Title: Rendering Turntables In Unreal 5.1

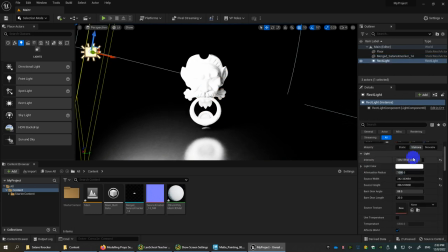4:10 Okay, and then like I said, the light source right now, it's really, really intense. I've over-exaggerated, so I'm going to bring this down in terms of intensity.
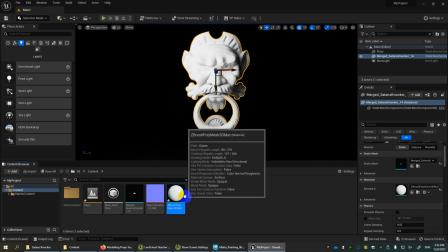4:21 For the material, by the way, I think it imports with the material, but I usually just like to delete that material.
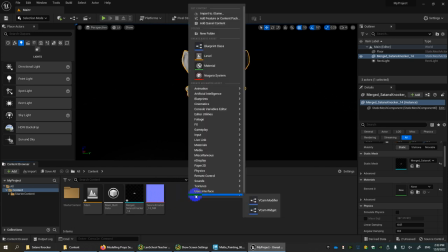4:28 So I'm going to right click in my content browser, which is right here. Go to materials and just simply click a new material.
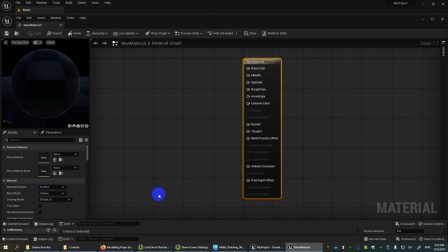4:38 I'll drag it onto my object. And if we double click on the material, we can basically drag out a base color.
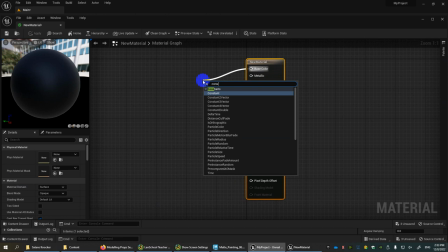4:45 So if you want to create a base color, you have to use something called a constant three vector. So you left click and drag from base color, and then you type in constant, and you'll see three vector. Okay.
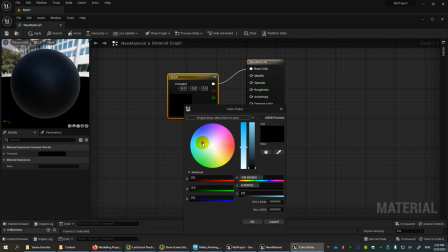4:58 So what this allows you to do is double click this colored source, and then you can sort of pick a color or a value.
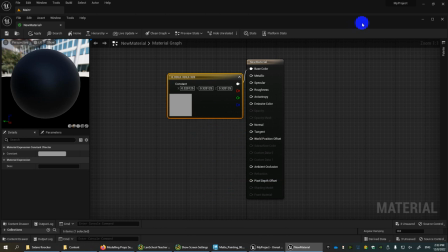5:04 I usually could still like to kind of go with grayscale for now. And I'm going to just scale this material window down a bit.
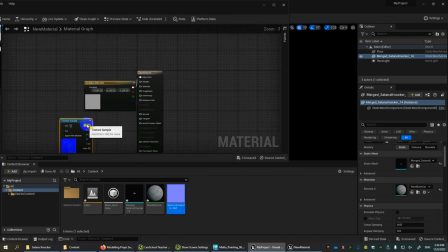5:12 I'm going to drag in, this is my normal map that I've imported. So I'm going to left click and drag that into the normal slot of the material.
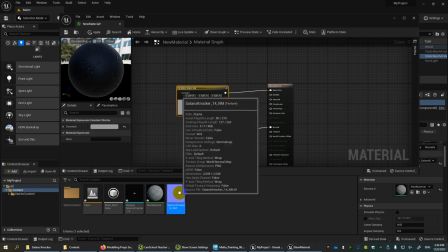5:21 So yeah, that's plugged in now. Sometimes what can happen, by the way, is like your, let me just save this. If you close it, it'll ask you to save the material. So we'll just tell it to save. And I'll just make sure, doubly make sure that material is loaded.
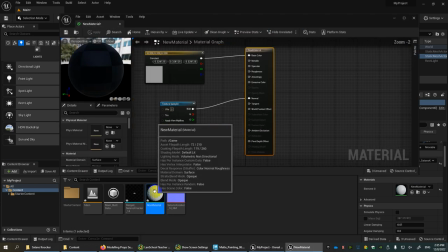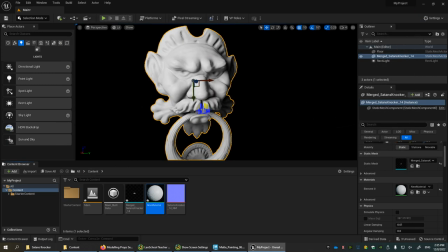5:46 There, I think it took a second to load.
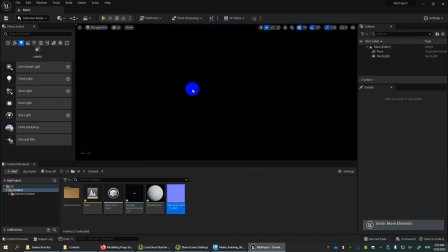5:53 Oops.
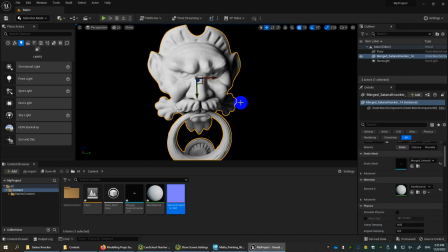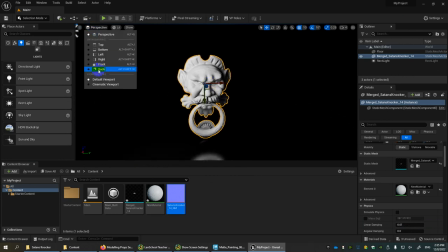6:00 Okay.
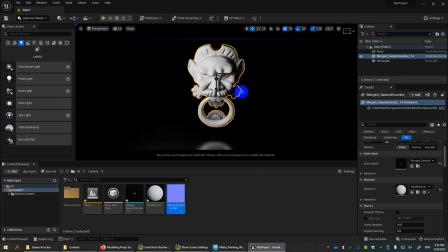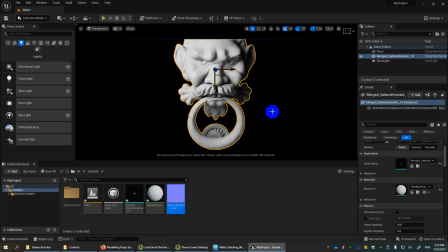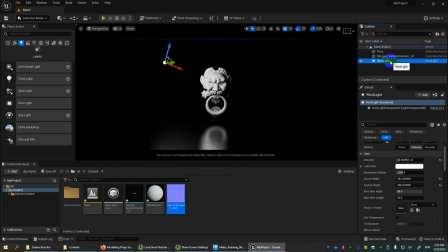6:11 And by the way, when you're creating lights, I should mention this as well. You want to make sure that you set the light to movable. That's at the very top of the light settings. So we'll set that to movable. Just going to go back in here for a second.
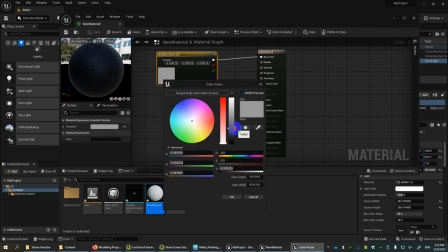6:24 I think I'm going to make this a little bit darker gray as well. There.
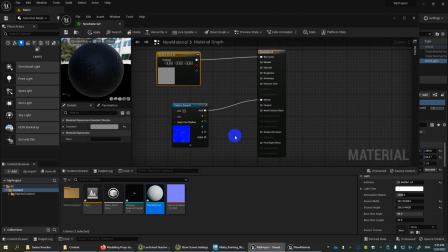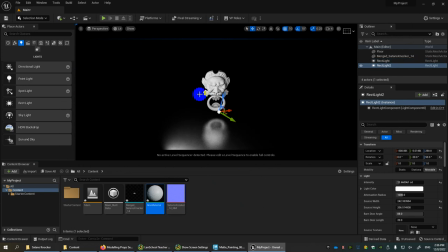6:36 Okay, so what we can do is actually if you hold Alt and click and drag, that will basically duplicate this light source. I'm going to kind of move, drag it over here. Usually, so this will be a fill light. So for the fill light, I'm going to drop it down a little bit.
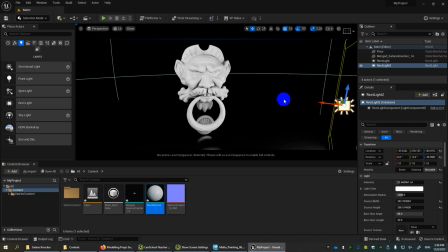6:53 Okay, kind of put it a bit of a lower angle there. And usually I make the fill light a little less intense.
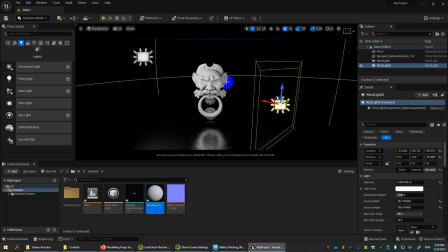7:01 So it's going to be a smaller percentage of intensity versus the key. So this is our key light. Again, I might set this to only a value of like 5 or 6, actually. It looks a little bit better. And then I'll take the fill light.
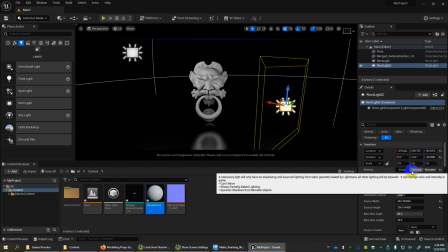7:16 So usually my key light is like 70, 80% of the overall light power in the scene.
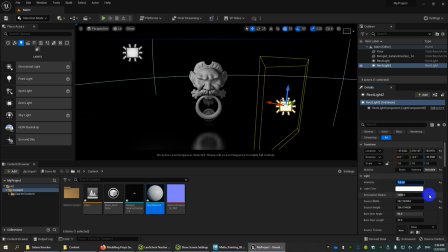7:22 And then the other 20 or 30% will be the fill light. So if I set this to 1 or 2, right, we get a nice kind of result that way.
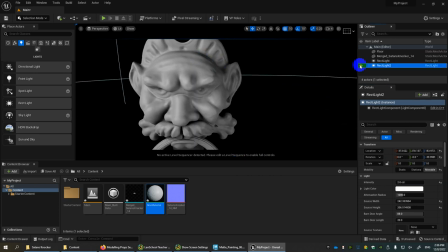7:31 And we can click on the little eye icon to sort of see what that fill light is basically doing.
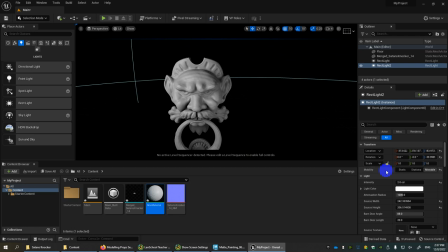7:38 Now, sometimes what I do is I will cheat this a bit and like turn off shadows for these lights. So if I turn off cast shadows, you know, it might, you know, in this case, it's going to help actually show the surface a little more evenly lit.
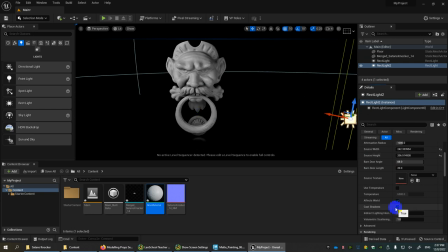7:50 So with shadows, you see it's a little darker. It's nice and moody that way. But if I'm doing this more just for presentation purposes, then I might just disable shadows on the fill light.
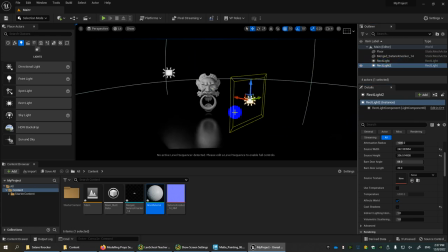8:00 So again, my first light is my key. This is my fill. And then my third light is going to be basically a top-down spotlight. So I'll drag in a spot. I'll raise its height.
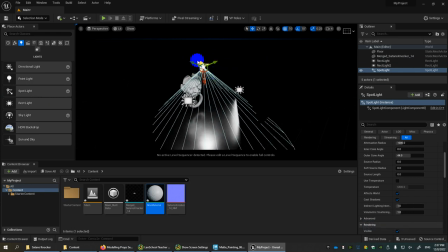8:14 And I really just want it to kind of catch highlights on the top of this mesh, like so.